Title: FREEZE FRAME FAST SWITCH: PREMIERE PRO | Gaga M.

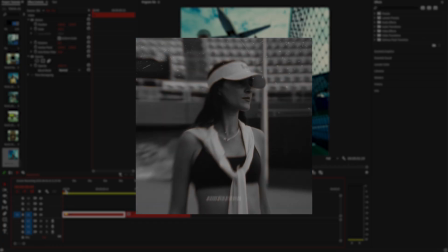0:00 today I'm showing you how to make a freeze frame photo change that looks super clean, and I wanted to make it even more interesting,
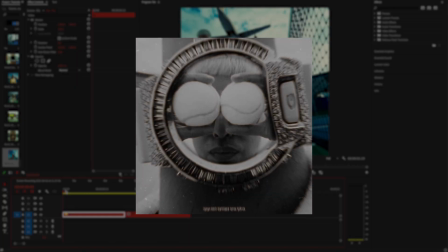0:07 so I included my new editing pack flash cut and basically created a few seconds edit.
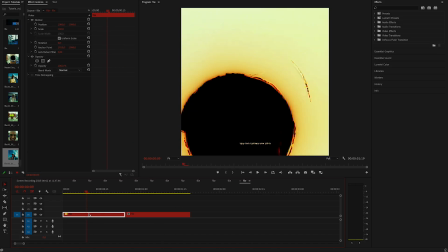0:13 Okay, let's go! Start by picking the moment you want to freeze. I'm using the watch scene for this example.
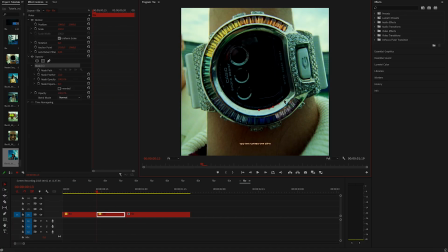0:18 Once you got that frame, add frame hold. Now create a mask real quick and click on inverted. That way only the area outside the mask stays visible. Now underneath the mask clip, we are going to add some images. Grab 5 images. These can be screenshots from your video and place them directly underneath the mask clip.
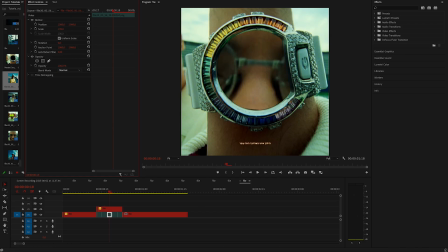0:38 Make each one 3 frames long. This creates a super fast flash sequence, which we all love. Go in between 2 clips, create an adjustment layer and place it right over the cut. Make it 2 frames above the first clip and 2 frames above the second one.
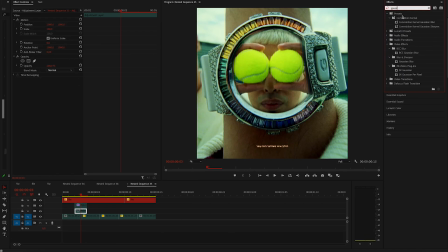0:52 Apply brightness and contrast. Then apply blur. Keyframe it at the start and at the end to 0. Then in the middle, increase the settings. Brightness and contrast gives us quick flash. And blur is making the transition feel more smoother. This is optional, but it looks great. You can turn your photos and footage to black and white. I really like it this way, so I'm going to leave it like that.
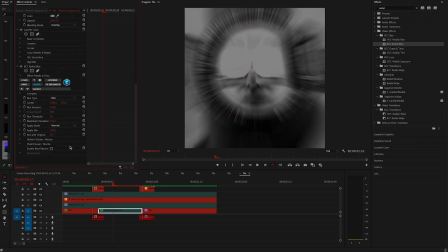1:14 Nest all of them and apply radial blur on the nest sequence. Then apply lens distortion.
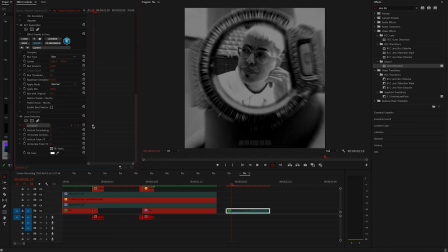1:19 At the start, leave it to 0, but at the end, change it to minus 50.
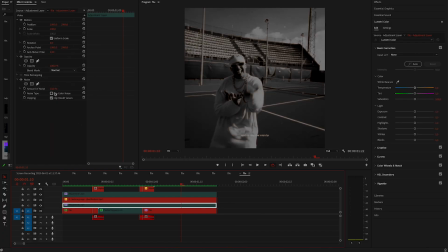1:24 I also added noise on the adjustment layer and I added glow edges. These are my settings. You can just pause this video and copy it if you have the plugin. If you don't, I have a tutorial I did a few months ago on my Instagram.
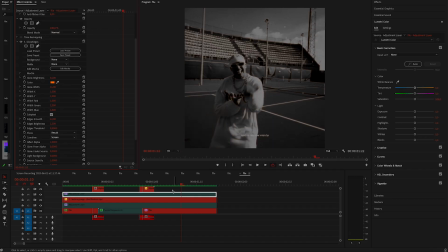1:39 I'll just put the link in the description so you don't have to search for it. It's basically how you can achieve similar effect without the plugin.
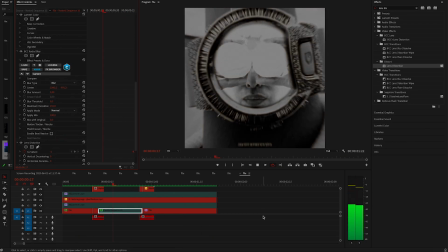1:47 And I have some overlays here as well, so scratches overlay throughout the whole video, and then I have these two as a transition to the effect we just did.
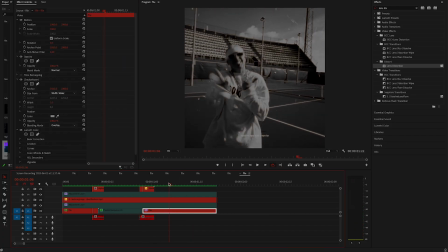1:55 And to complete the effect, I'm going to use my new editing pack flash cut.
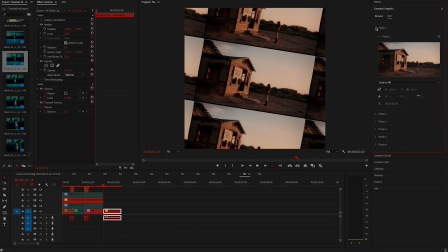1:59 I'll just pick one and place it right here, and then all I'm going to do is replace the images by simple drag and drop method.
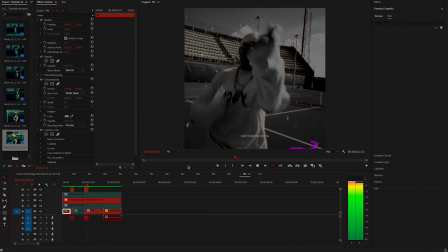2:06 It took me less than a minute and I got this effect. I mean, it's insane.
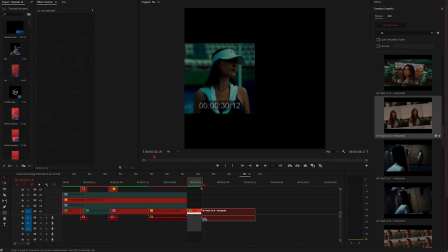2:10 This is the craziest editing pack that is made for everyone who likes hypnotic fast effects.
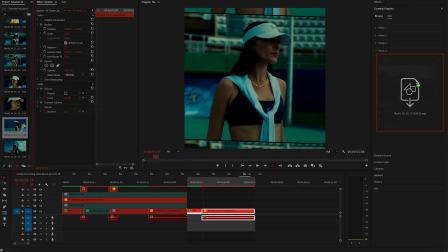2:16 I'll put the link in the description if you want to learn more about it and download it. And yeah, that's all from me today.
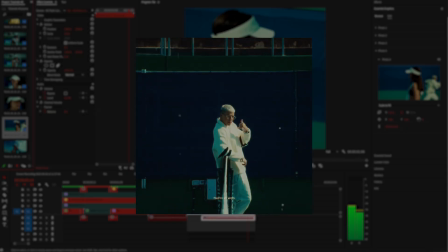2:21 Hope you learned something new and got inspired by this quick edit. If you like this video, make sure to subscribe because I post this type of tutorials every week.
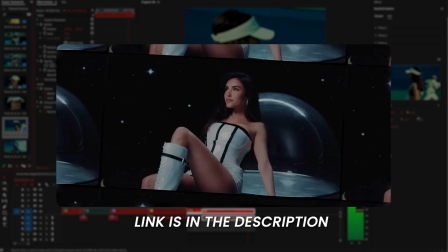2:30 Check out my website if you're looking for high quality, easy to use editing assets, and I'll see you in the next one.